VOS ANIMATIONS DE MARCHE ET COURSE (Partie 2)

et donc aujourd'hui on va regarder encore une fois vos animations donc vos animations de marche et de course si ça vous intéresse c'est déjà une session qui a été faite la semaine dernière donc il ya la rediffusion sur benjamin sarbet chaîne secondaire sur youtube et il ya aussi une petite compilation avec moins de personnes mais une petite compilation de 20 minutes qui est sorti là aujourd'hui au moment je vous parle on va commencer tout de suite le
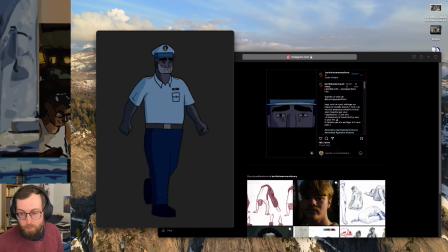23s
travail de bartholomé renodin varie et ce qui assez chouette aussi c'est qu'il ya un petit un petit mot sur comment est ce que ça a été fait un petit peu un petit peu de contexte quoi donc tu précises j'ai 16 ans j'ai animé il ya quelques mois ce cycle de marche pour
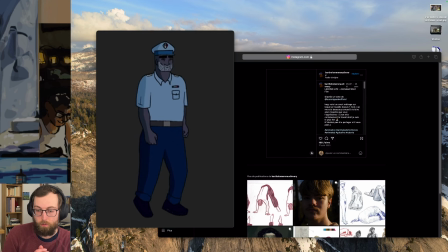37s
mon court métrage living life inspiré du roman eldorado de laurent godet j'ai donc créé le caractère design du personnage et rien que par là je trouve que c'est assez chouette de de partir justement alors ça je vais mettre en boucle de partir justement de quelque chose d'existant
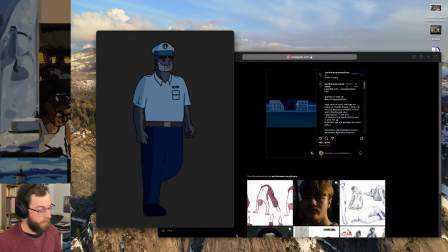51s
donc je parle souvent de prendre des personnages qui existent dans déjà des films ou alors la bande dessinée des choses comme ça on a déjà un repère graphique et on va juste faire le mouvement comme si on était en production mais là ce qui est chouette c'est que tu as adapté un roman
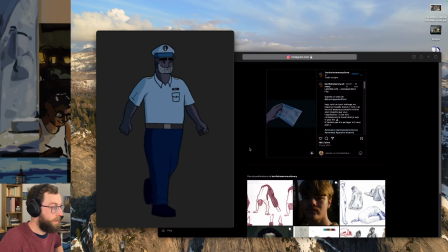68s
en animation et ton cycle de marche marche assez bien j'ai l'impression que il est assez robotique après c'est peut-être aussi le personnage qui veut ça et c'est j'imagine que il y a ça dans son caractère un des trucs que je pourrais te dire
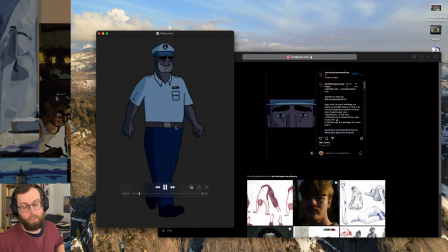83s
c'est que là c'est parfaitement horizontal pour la ceinture, ce qui veut dire qu'on ne sent pas qu'il y a le volume du ventre, et pour ça je pense que tu as assez bien géré sur quelques images sur les manches où tu vas faire plutôt des courbes,
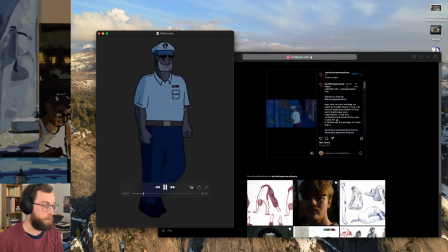98s
même si là on voit que c'est assez droit aussi, et c'est typiquement l'erreur que j'avais faite aussi dans une de mes premières animations test de mon perso, pour mon film c'est que tout était extrêmement droit et qu'on sentait absolument pas le volume sur des angles un peu
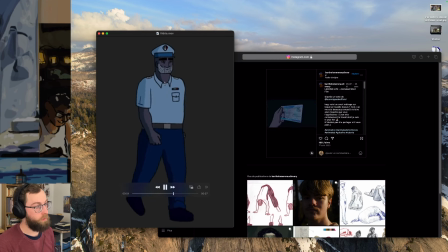111s
comme ce que tu fais ici peut-être en moins exagéré mais sur le col là on sent plutôt bien le volume et il faut aussi faire attention à ce que là je pense que quand il est dans ce sens là on devrait sentir une ligne comme ça en fait alors que là on dirait qu'on voit quelqu'un de face
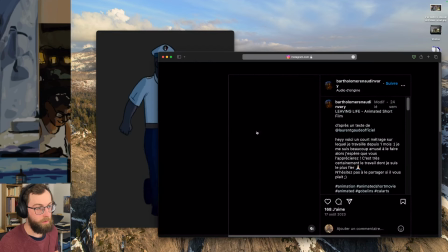125s
pendant que ton personnage marche de trois quarts et ici si on regarde un petit peu donc là à ce moment là tu disais un court métrage sur lequel je travaille depuis un mois
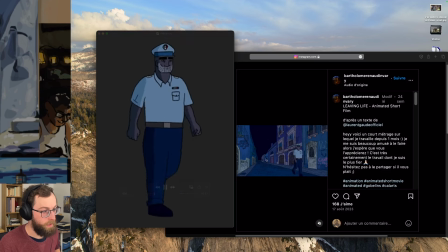135s
on voit ça justement ici et il ya probablement d'autres choses sur ton film peut-être aussi le film final sur sur ton instagram
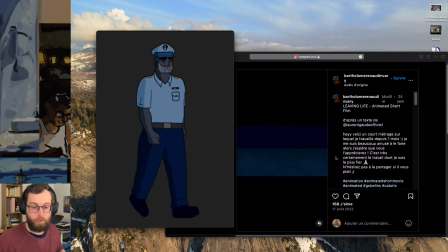147s
mais c'est vraiment cool de faire un film à partir d'un roman parce que tu as tout le travail d'adaptation comme je le disais qui te force un peu en quelque sorte à imaginer des personnes qui ont déjà des caractéristiques mais qui n'ont pas encore été visualisés ok donc là
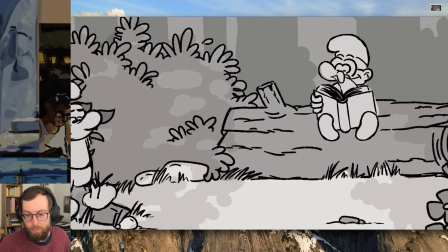161s
déjà on est sur quelque chose qui ressemble à une animatique donc c'est cool et c'est le travail de Piranath voilà c'est ça, parce que je sais jamais si je dois si je dois dire le nom des gens ou pas parce que moi je les ai forcément avec les mails, donc c'est Piranath voici mon anime pour le défi du mois de janvier,
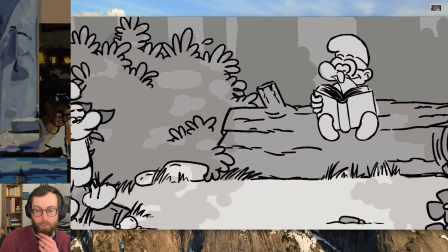177s
c'est un extrait que j'ai réalisé pour un projet d'animation sur les smurfs donc les schtroumpfs,
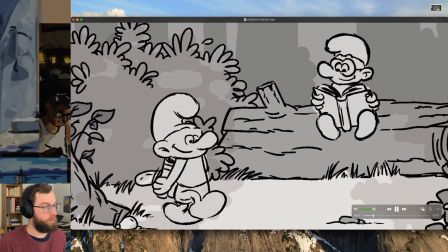181s
et donc ici je dirais que déjà le rendu animatique, nuances de gris, il fonctionne bien c'est un peu ce qu'on attend
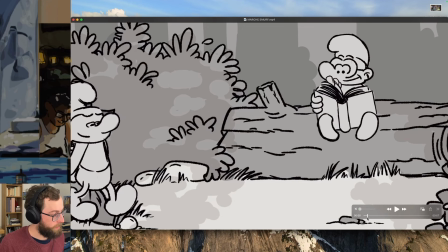189s
de quelque chose dans un animatique mais là le principal la principale chose que je dirais c'est qu'il faut faire attention déjà ici marche sur le tronc
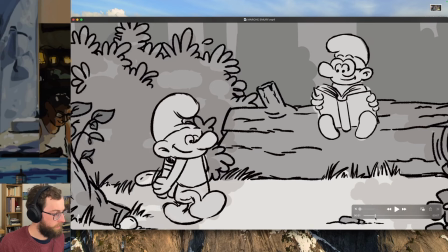197s
d'arbre j'imagine que c'est et aussi on a ces fameux glissé là donc là il ya aucune raison qui glisse parce que son pied a été posé son pied gauche et son pied droit il n'a pas encore été posé dont il est en train de glisser à travers l'écran de à travers l'écran
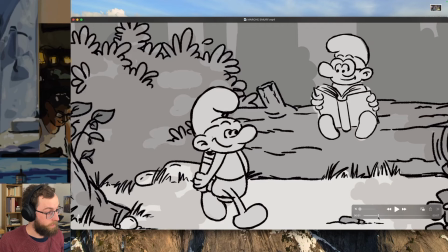215s
donc là il faudrait qu'il s'arrête ici et qu'il ait cette pause là juste à cet endroit là
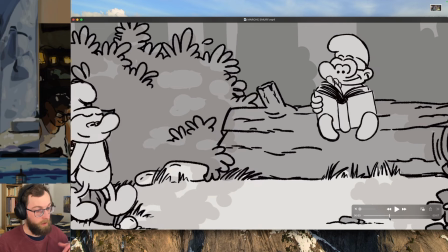220s
en et qu'on sente vraiment la marche plutôt que le glisser donc c'est un gros défi pour tout le monde je
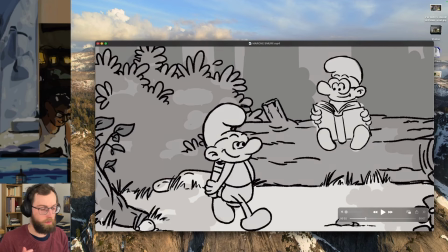226s
pense de faire en sorte que les personnes ne glissent pas il ya tout un truc aussi un peu de calcul en quelque sorte peut-être que j'exagère en disant ça mais on avait évoqué un petit peu ce sujet là dans une des premières interviews que qui a eu lieu sur la chaîne avec lou boucher animateur qui expliquait
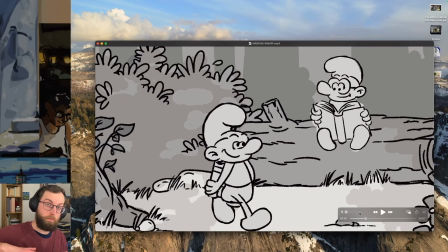240s
comment il avait fait pour animer le t-rex qui court dans la série primale mais sinon au niveau du rendu ça marche super bien pour un animatique storyboard ça pourrait vraiment le faire donc là c'est le travail
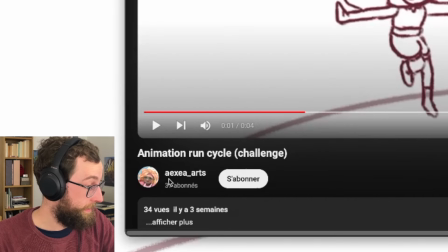253s
de Aixéa Aixéa Arts alors je dirais que déjà
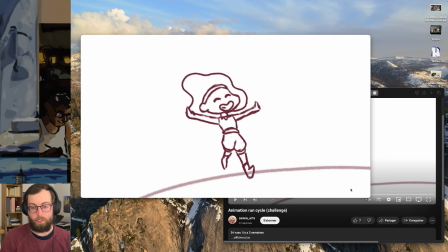258s
l'idée de base est vraiment chouette le côté un personnage qui va sauter qui a une expression
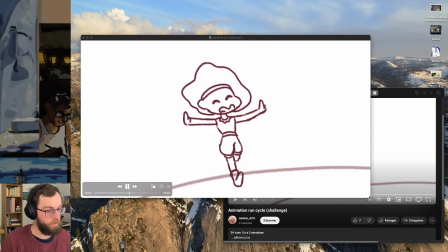263s
particulière aussi qui doit faire ressentir un truc et aussi globalement le fait d'avoir
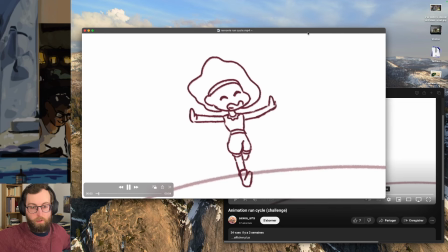268s
rajouté un mouvement avec les bras on sent qu'il y a une volonté de rotation et les cheveux aussi qui vont avoir un retard etc donc c'est une bonne une bonne chose parce que c'est des formes qui sont pas trop complexes et en même temps il y a pas mal de
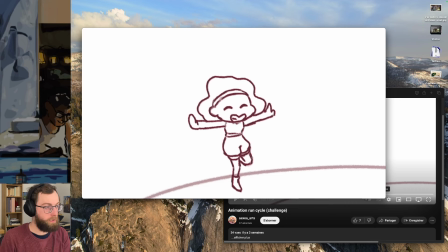282s
choses à gérer donc je dirais c'est un truc vraiment dans la bonne direction sur le choix du sujet ensuite au niveau de l'animation en elle même
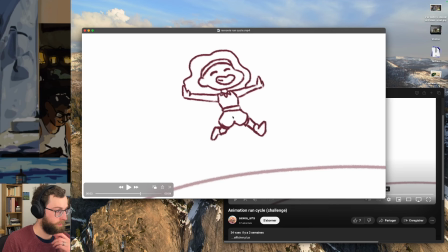289s
j'ai l'impression qu'il ya des changements par exemple là j'ai l'impression que là les jambes et les pieds sont plus petits que là donc si on regarde la longueur qui a ici là par exemple je crois que c'est déjà plus la même longueur donc vraiment faire attention au modèle
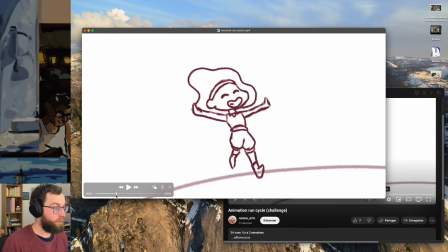305s
de cette façon là le haut du corps je crois qu'il reste assez cohérent si
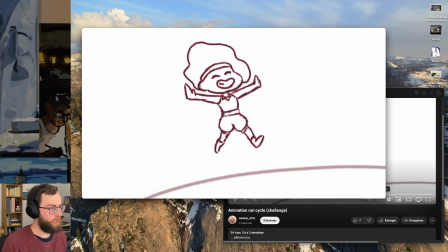313s
je me concentre que sur le haut du corps pendant que je joue l'animation j'ai l'impression que ça fonctionne vraiment bien
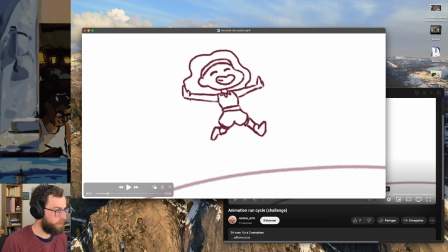320s
à part potentiellement ici des tangentes ou des noeuds graphiques justement ce qui fait que c'est devant les cheveux pas devant les cheveux ça passe vraiment proche donc on sait pas trop qu'est ce qui est devant quoi et j'ai l'impression aussi que la main a un petit côté la main
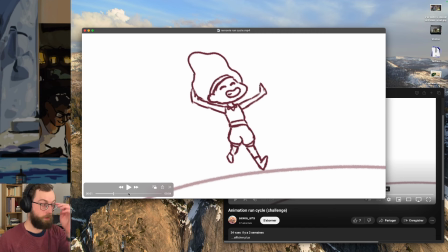339s
qui va un peu se casser et un peu être tremblotante et je sais pas à quel point c'est voulu je le sens pas trop dans les images en elle-même mais je crois que c'est par rapport au fait que ça colle à la courbe les cheveux on a l'impression que
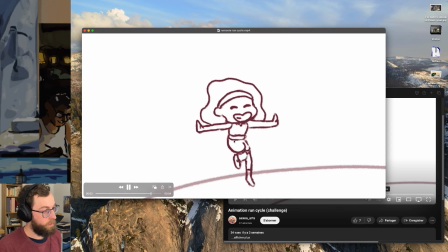351s
les doigts reculent et réavance je sais pas si vous avez ce ressenti là aussi mais je dirais que c'est surtout les jambes en fait qui méritent d'avoir plus d'attention sur le côté volume
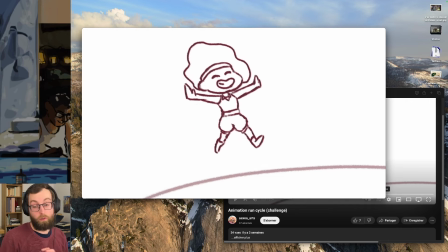360s
et surtout sur le côté longueur et proportion et peut-être aussi qu'on ne sent pas assez le fait qu'il y a une poussée
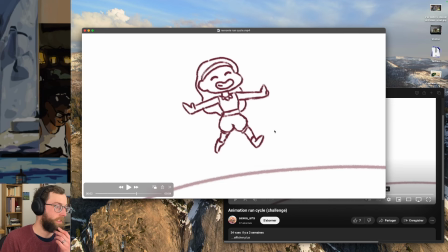369s
après ça dépend ça dépend de si c'est quelqu'un qui est en train de courir ou qui est en train de sauter sur place parce que si elle est en train de courir ça marche plutôt bien ici le fait qu'il y a une poussée comme ça mais à ce moment là il faudrait qu'on voit la terre en dessous qui est en train de tourner par exemple donc voilà un focus à faire sur les jambes
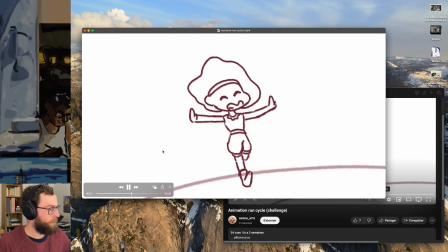388s
et sinon le reste est vraiment sympa attention peut-être à la position des yeux donc je crois que dans ce cas là ce à quoi il faut faire attention